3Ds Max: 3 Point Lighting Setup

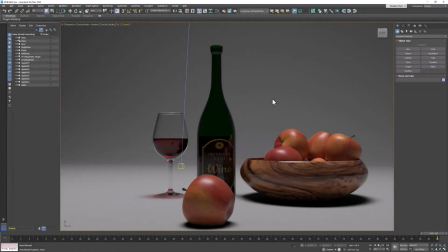[0:00]
Welcome back, design students. In this video, we're going to finalize this still life project by setting up the lighting. And we set up this sort of studio backdrop because we wanted to use a studio lighting setup.
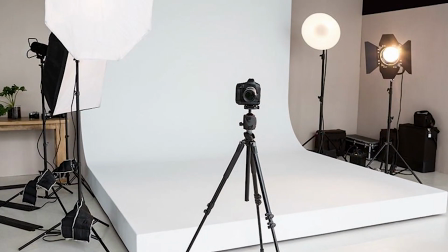[0:11]
And this setup is pretty common in studio lighting.
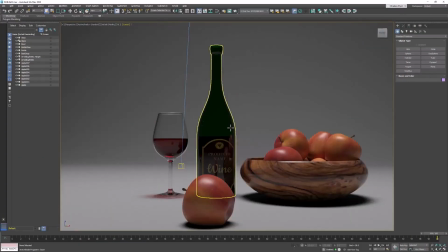[0:14]
It's also very common in the theater, and it's common when you're filming interviews and things like that where the subject is sort of sitting still and not moving around. And the setup we're talking about is high-key lighting. And it involves three lights: a key light, a fill light, and a backlight.
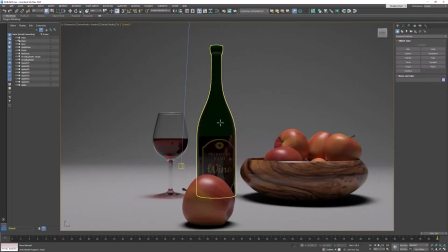[0:31]
And the backlight is also sometimes called a hair light because sometimes it's put above the subject to sort of make their hair glow and give them kind of a halo. So let's get started. I think for this, you're going to want to have active shade turned on in your perspective viewport.
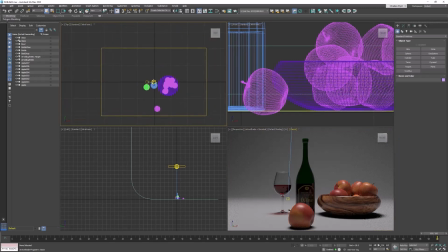[0:49]
And we're going to move our lights around in the top viewport. Right now, I have a light in my scene. I have one Arnold light with a target. And I'm going to move that target sort of on the wine bottle so I can just sort of move everything around that.
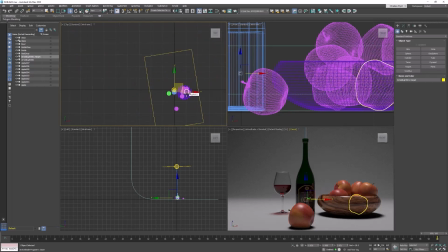[1:07]
And this target light, if we zoom out a little bit, is above the scene.
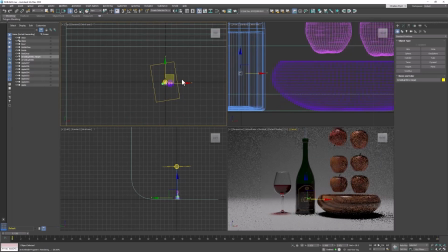[1:12]
And so I think I'm going to use this light as my key light. So I'm going to select this light and move it down and off to one side.
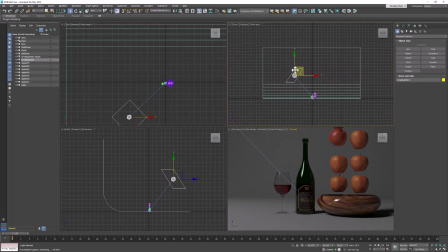[1:23]
And if I look at it in the front viewport, you'll see that it's sort of high and off to one side. And this is going to act as the key light. And what this light is going to do is create shadows on the scene.
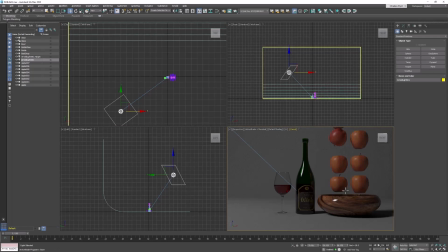[1:40]
So it's going to deliberately put one side of the scene in shadow. So with that light selected, I'm going to come to its settings and I'm going to brighten that up.
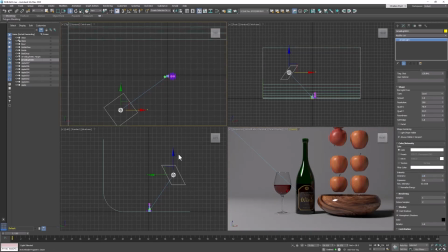[1:57]
Now the key light in the scene is always the brightest light. I'm going to pull that down a little bit and see if I get a better look. And now because we've created shadows on this side of the scene with our key light,
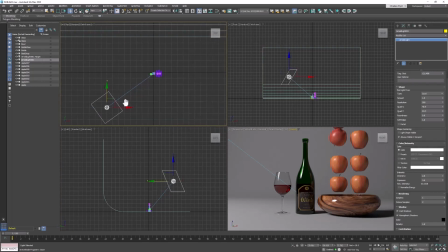[2:15]
we need now a light to fill in those shadows, and this light is called the fill light. And this light is going to be opposite the key light, shining from this direction to fill in the shadows.
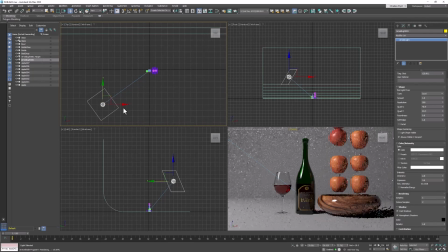[2:28]
So in my top viewport with my key light selected, I'm going to hold down shift and drag another light over to the other side.
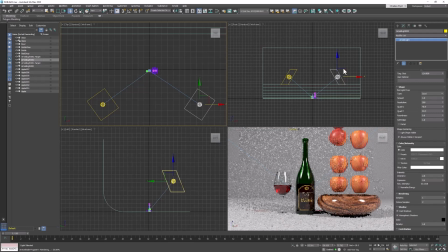[2:36]
And this will be my fill light. Now the fill light should be lower in the scene than the key light. And it should also not be as bright because all we're trying to do is fill in the shadows. We're not trying to eliminate them. So let's pull that down a little bit.
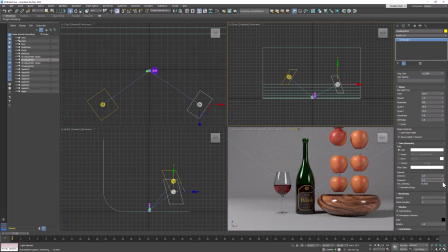[2:59]
And maybe pull down the exposure a little bit. Now remember, we want the shadows, we just don't want them to be very, very dark.
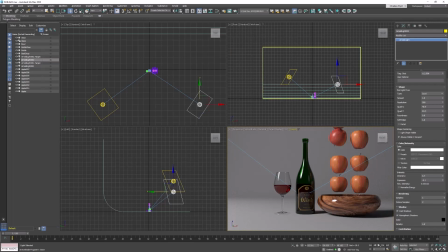[3:17]
So I'm going to try brightening that up just a little bit more. And now we need that third light that's called a backlight or a hair light.
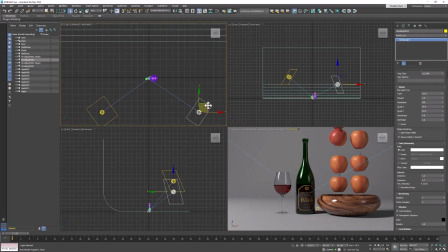[3:36]
So let's select one of our lights, probably the fill light, hold down shift and drag this light, a copy of this light, over sort of behind the subject. And then let's move this down.
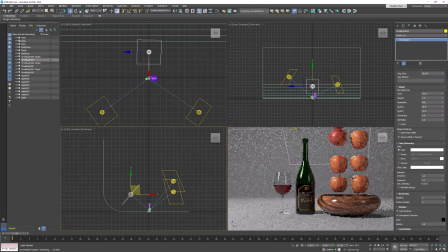[3:55]
And you can clearly see the highlight that it's making on the apples. And that is precisely what we want. Now I'm going to run my simulation.